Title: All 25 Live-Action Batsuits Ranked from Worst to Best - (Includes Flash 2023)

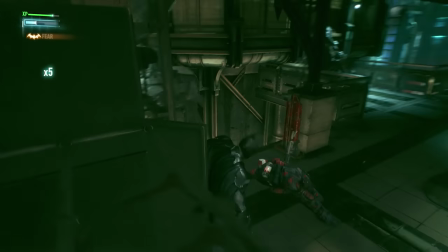He's probably got a back repair spray in his utility belt somewhere. This show was just primetime kitsch of the 1960s and this Batsuit absolutely belongs to that.
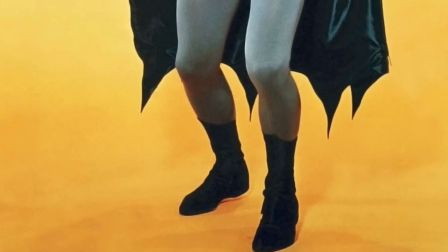It's all about the spectacle of seeing Batman.
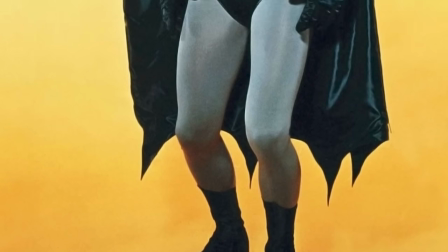And yeah, the classic Batsuit of the time is adapted completely unapologetically For the screen here and he looks like Batman.
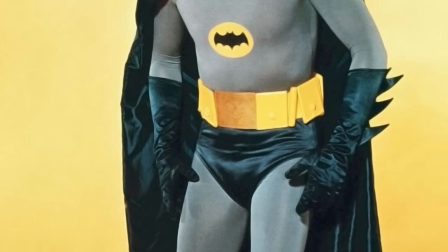He's wearing a gray and blue suit But like where you'd get like the shadowing over Batman's face You've got like a black faceplate
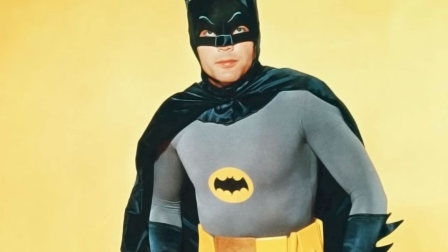complete with eyebrows and a nose outline the yellow belt doesn't look weathered or bronzed or anything It's just a yellow utility belt.
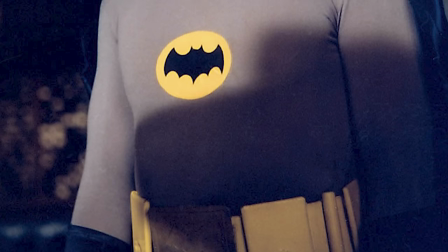It's just like that the bat symbol on the chest looks really tasteful and fashionable They've kept things pretty simple there.
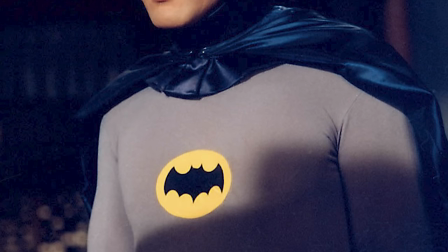It's a clothy suit That's just made to look cool and it does look cool in my opinion Batman looks like an exciting swashbuckling hero in this suit.
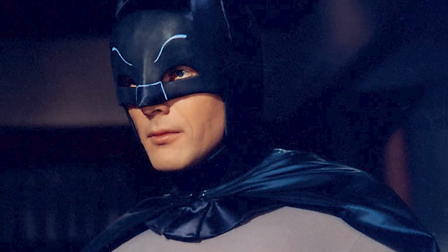This one was made purely for the theatrics and it was made within the limitations of the time, but it looked really good in my opinion.
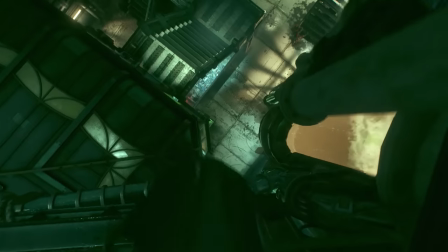Like, I acknowledge I'm biased, okay? I don't care much for the Nolan aesthetic, but the 60s aesthetic, I adore it.
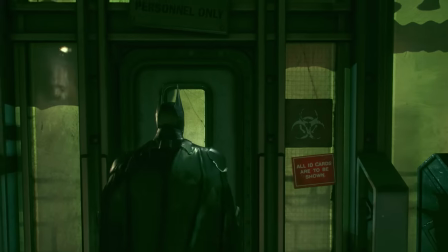Practicality was never this show's concern. Batman looking intimidating was never this show's concern.
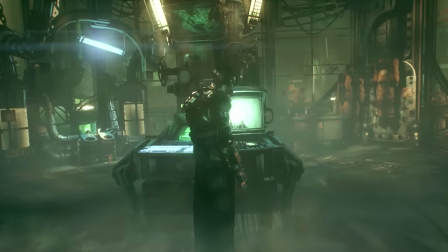So what you end up with is just unquestionably a superhero. And I love this design just for that.
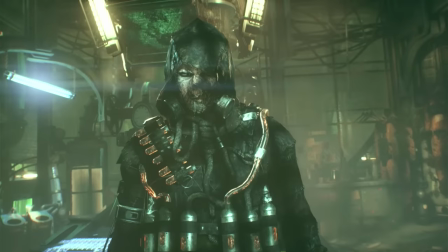I think there's also just ways you could kind of modernize this suit though,
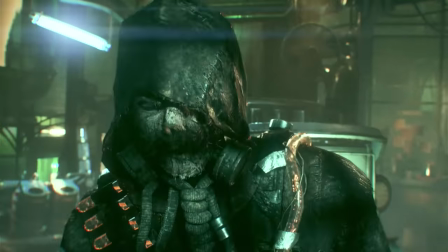And you wouldn't actually have to do that much to make this kind of fit in like a modern-day aesthetic treat It's kind of like more like a uniform make the suit more something akin to like Captain America's suit
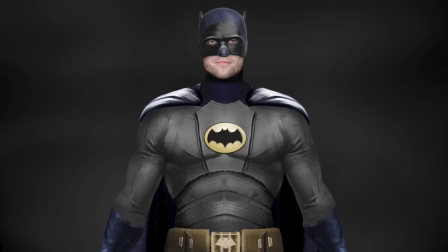and this cowl could easily be turned into Like a form of helmet like it wouldn't take much to adapt this into a more modern day look and I think it would still look good So yes,
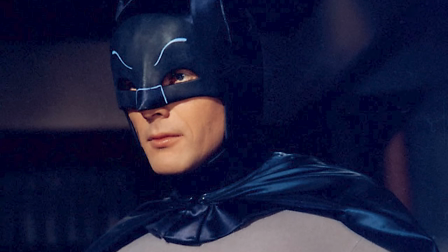while it is a piece of classic 1960s kitsch I also think all things considered is aged pretty well coming in at number five is the
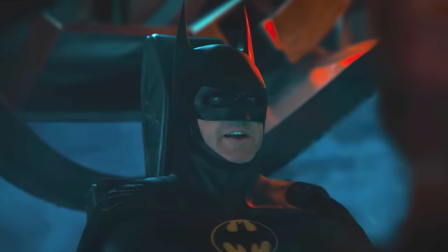mark 3 suit as worn by Michael Keaton for the flash now when i say these mark numbers that's in a meta sense all right because presumably this is
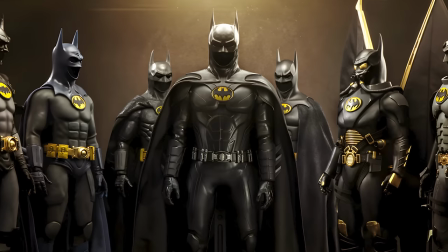the latest suit he's made this is the suit that stands front and center in the hall of
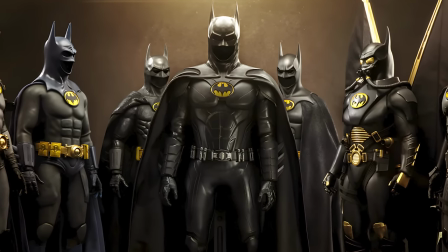batman suits this is a perfect modernization of the michael
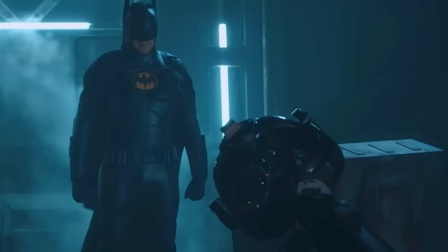keaton bat suit it retains all of the design elements that made the keaton
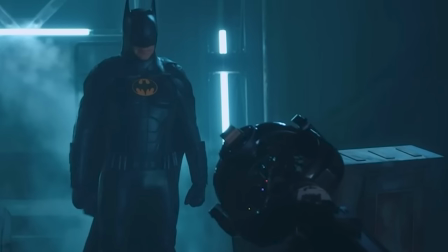bat suit iconic but it's done with modern sensibilities you still have an
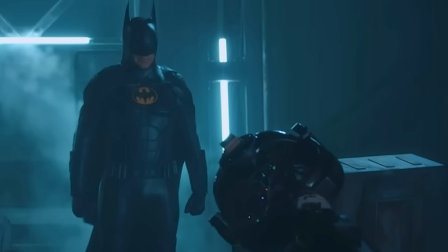all-black bat suit with a yellow oval around the bat emblem and that distinct sort of Keaton look.
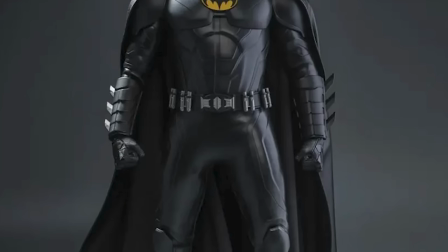You've still got the cowl very much the same, except now the armor looks a bit more layered, a bit more functional, less black rubber, a bit more plated, a bit more mobile looking. And the whole thing looks just a little bit more lightweight while still having that imposing Batman look to it.
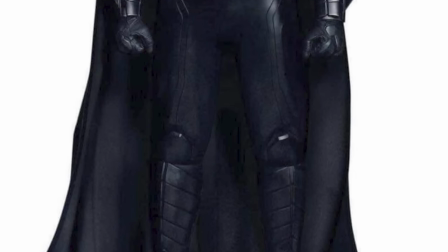I like how the armor on the chest also looks a little bit thicker than before. Believably, this could be like a metal piece.
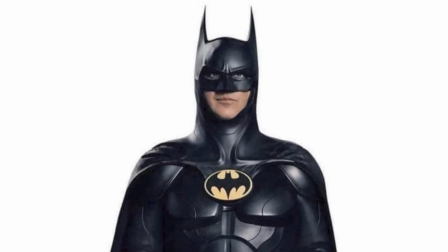One thing I will say is I do miss the bronzy golden belt. At the same time, I like the little silver highlights they've added here.
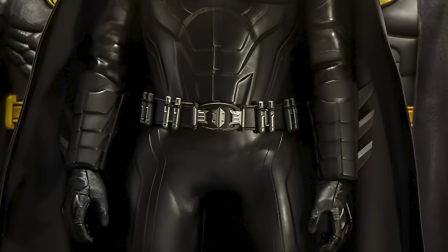It means that the belt doesn't get lost in the suit.
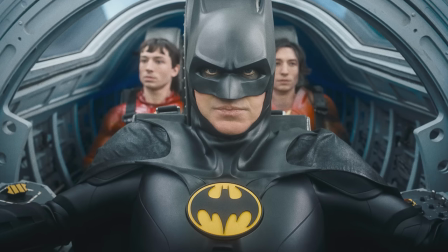It would have been easy to just stick Batman in his return suit and call it a day because I still think that suit does look good even by today's standards.
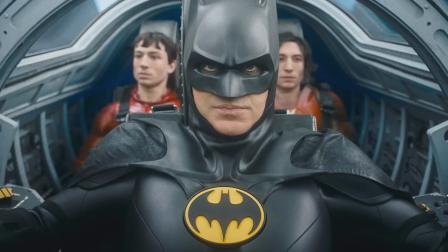But this is just even better. It's like the suit reworked with modern sensibilities while still looking like the Tim Burton Batsuit.
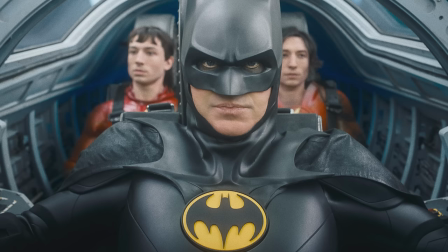It doesn't lose anything that made that suit great. That is how you bring back a design.
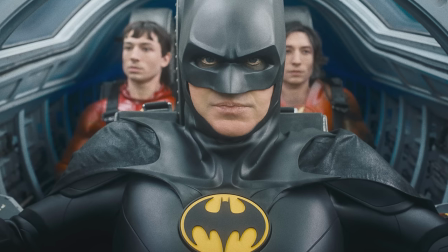It's got just enough practicality to be convincing in today's climate while still unquestionably Burton's Batman.
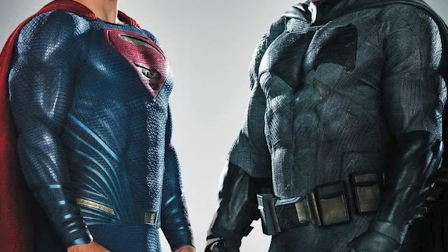Coming in at number four is Batfleck Mark One from Batman v Superman Dawn of Justice and Suicide Squad 2016.
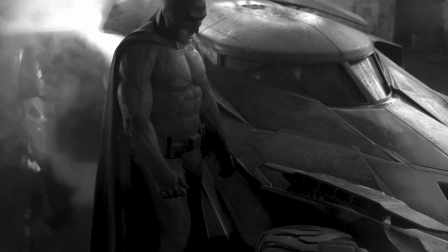But we don't talk about Suicide Squad 2016. I cannot stress enough the joy I felt when this costume was first revealed and we got
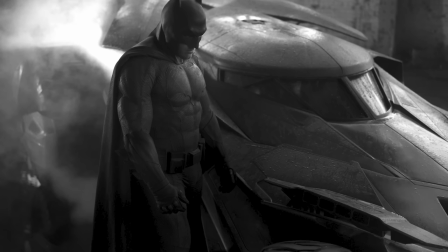ourselves something that was unapologetically classic Frank Miller Batman.
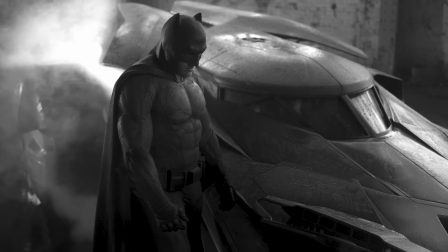Gone was the seemingly unending era of all black Batsuits
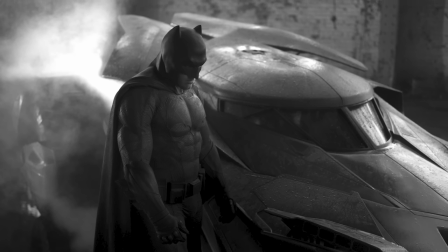ushering in an era of the gray and black making a big comeback.
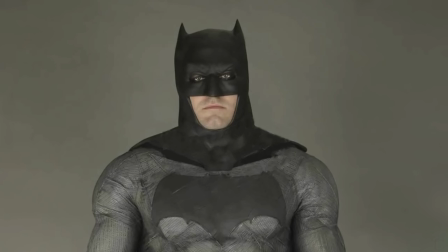Finally. The very techie contemporary armored look of like the Nolan universe was gone in favor of him wearing something that just looked like kind of layered Kevlar.
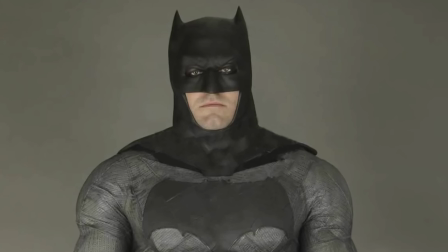And again, the less armored Batman is, the more I believe that he's a formidable opponent, the more confident he looks.
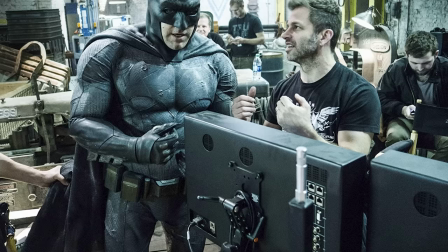This Batsuit just took things back to basics and I really appreciate that.
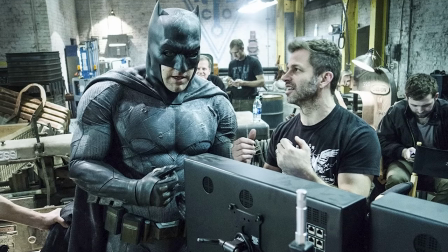You've got all of the theatrics you could possibly want batman has never looked more imposing than this the guy's built like a brick shithouse accentuated
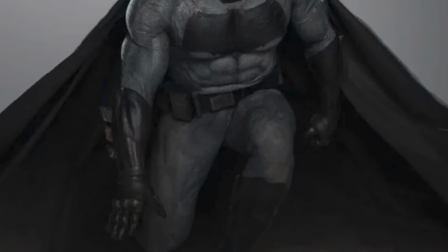by the muscle suit he's wearing but they don't go over the top in trying to define those muscles also holy crap they managed to get neck mobility out
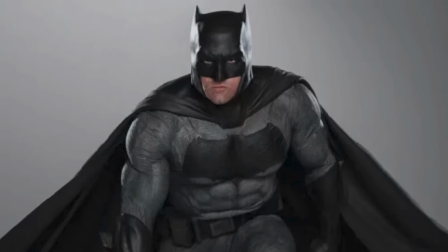of a rubber cowl which has a still quite thick neck in fact a little too thick on this one looks a little bit chody around the neck department
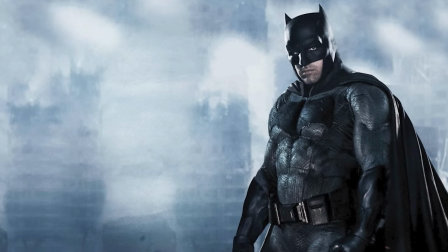i also love the very square utility belt with the very big pouches as well looks very practical.
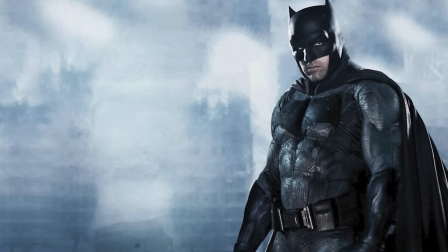The very bronze look of the utility belt is also tasteful too although they could afford to go just a little bit brighter just a touch brighter I think.
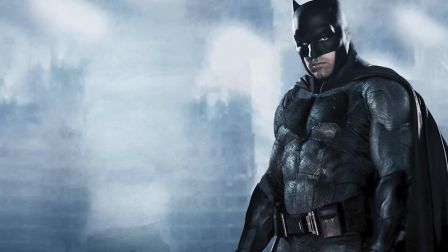Now people are kind of mixed on the big wide bat emblem on the chest but honestly I think it looks really cool.
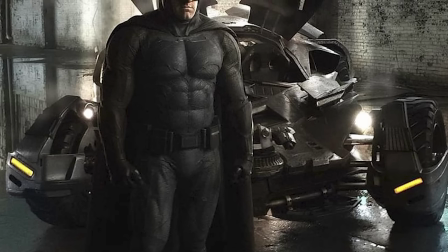It really complements the shape of Ben Affleck's chest and balances the gray with the black just right.
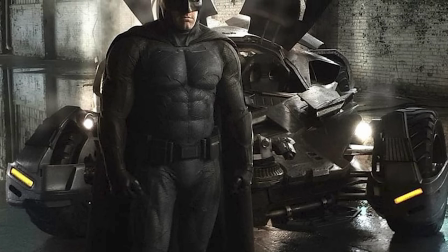The return to the short is as well very welcome. I feel like this suit tried to avoid building too much over Ben Affleck's existing hulking physique.
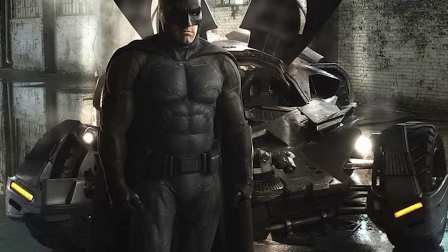So they didn't add any chunky armaments, they didn't give him massive long ears or anything like that.
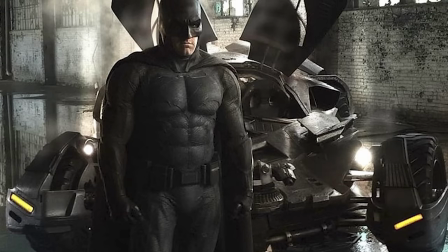Ben Affleck is built like a Batman, so let's just stick him in a fairly basic suit. Something with no frills.
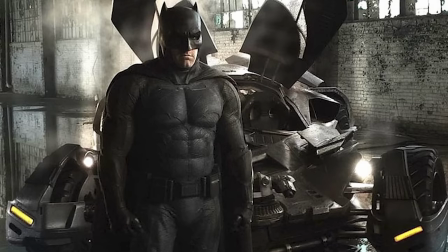I also love the aged look as well. The suit tells a story. It's got little bullet marks and little areas where it's been stitched up.
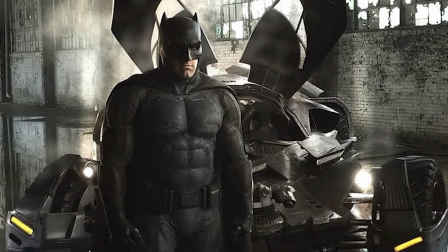On a whole, yeah, it's just a fantastic suit. And so, confidently, unapologetically, Frank Miller Batman.
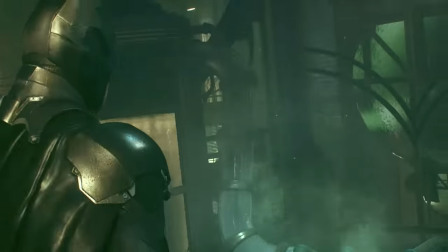But you know what? it would also pass for a Jim Lee Batman 2. Coming in at number three is Batfleck's Mark II suit from Zack Snyder's Justice League.
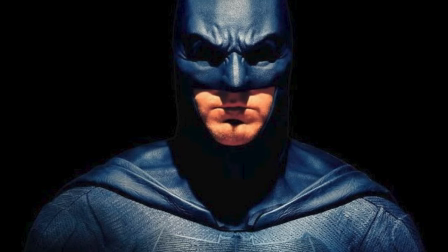And we're just gonna, we're gonna sweep the Joss Whedon cut under the rug. That one doesn't count.
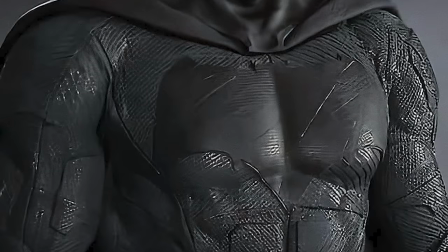So this is an ever so slight tweak to the Mark I Batfleck suit.
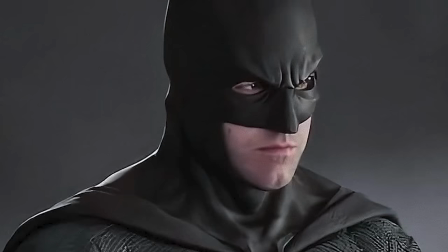Just ever so slight. And if you didn't point out the differences, I wouldn't necessarily notice them.
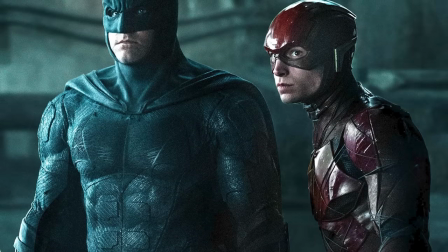But now he's got just a few little armor nodes on the suit. They are very, very, very subtle, which I really appreciate.
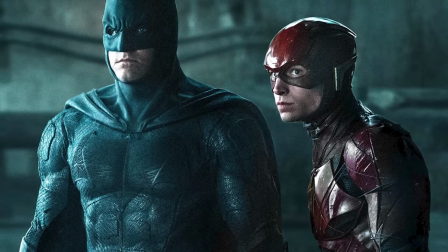They don't swallow the bat suit in any way. It's just now, yeah, you can see that there's very subtle plating underneath the abs of this suit.
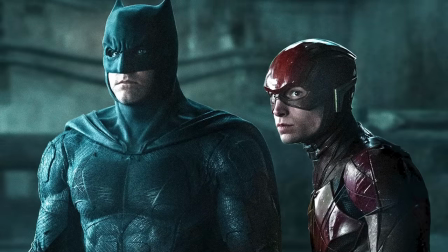The shade of gray is quite a bit darker this time, which it looks a bit more harmonious with the black sections.
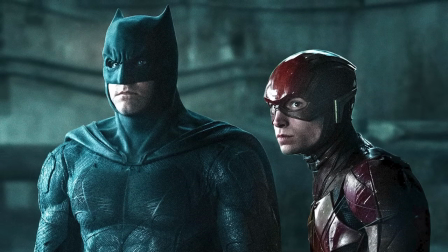It doesn't veer on looking too black. It just harmonizes the color of the suit a little bit more.
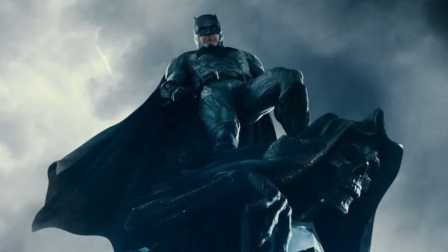And there's also an ever so slight blue tint to the gray sections. Okay, well, that's fine.
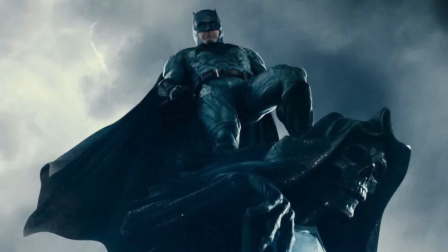I would have appreciated a slight blue tint to the black sections, but no,
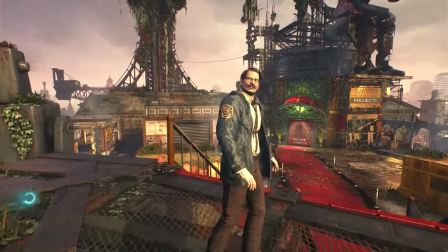it's on the gray But still it's a very nice shade of gray that they picked here But the big thing that kind of edges out the previous suit on this list for me is the fact that the cowl this
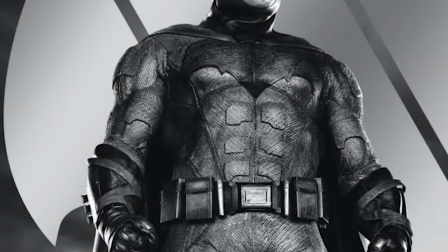time Looks a lot less chody around the neck.
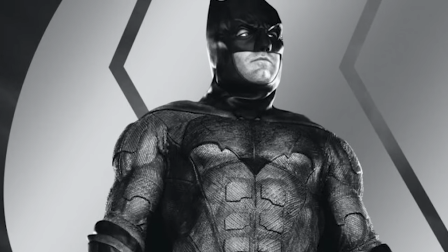The cowl doesn't swallow Ben Affleck's neck this time It looks you know a bit more organic now allegedly like the
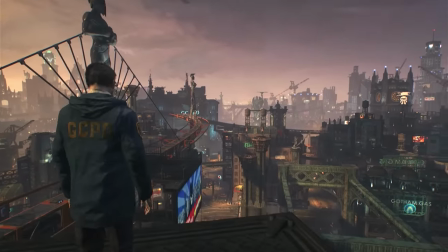Creators of the cowl in Batman v Superman Dawn of Justice were not given credit So they didn't come
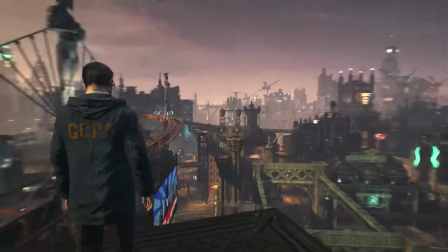back for Zack Snyder's Justice League So apparently Batman can't actually turn his neck in
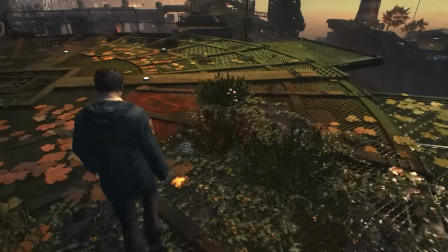this cowl like he could in Batman v Superman Dawn of Justice But I don't notice that because he appears to be turning his neck
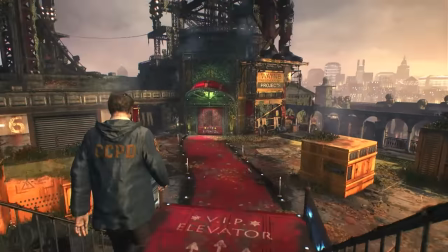at times in this movie Either that or Zack Snyder just does a very good job at covering up that little fact Unlike Joss Whedon where in like the first
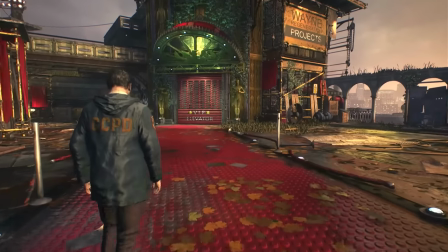scene you see Batman turn his entire upper body to look around and talk to a thug The difference a good director makes, I guess.
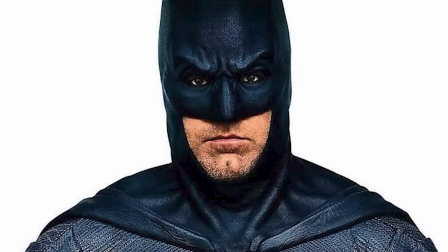Like, with a good enough director, it doesn't even matter if Batman can turn his neck or not. I miss Zack Snyder.
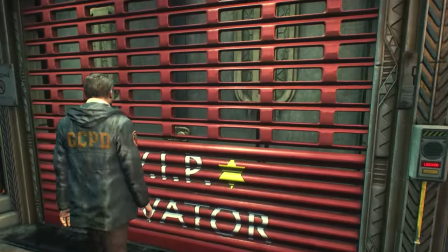But I'm hopeful for the future. I'm hopeful for the future of the DC universe. I'm hopeful for the future of Batman.
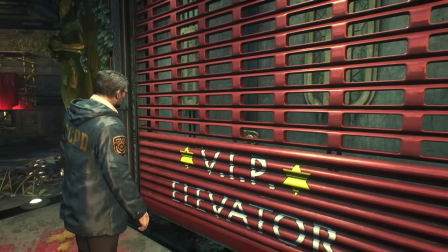Coming in at number two, and this does come from a place of bias, but hey, let's just go with it, is Keaton's blue and grey suit from The Flash.
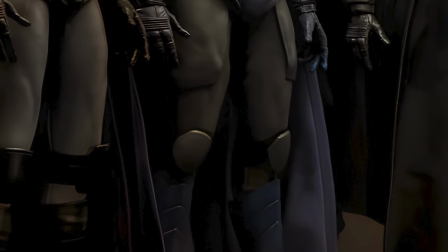And no, he's not gonna be wearing this in the film. It's just a piece of background storytelling,
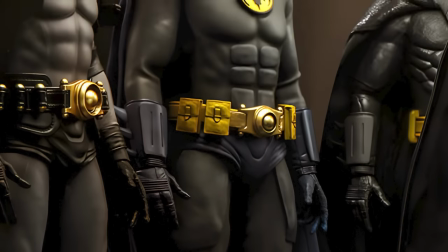which is a shame because this Batsuit has given me everything I have ever asked for in a Batsuit.
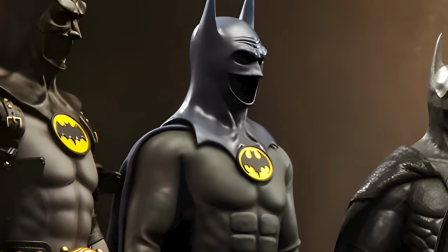We've got the gray and blue color scheme, okay? That is a big deal to me and it looks so good on the Keaton Batsuit.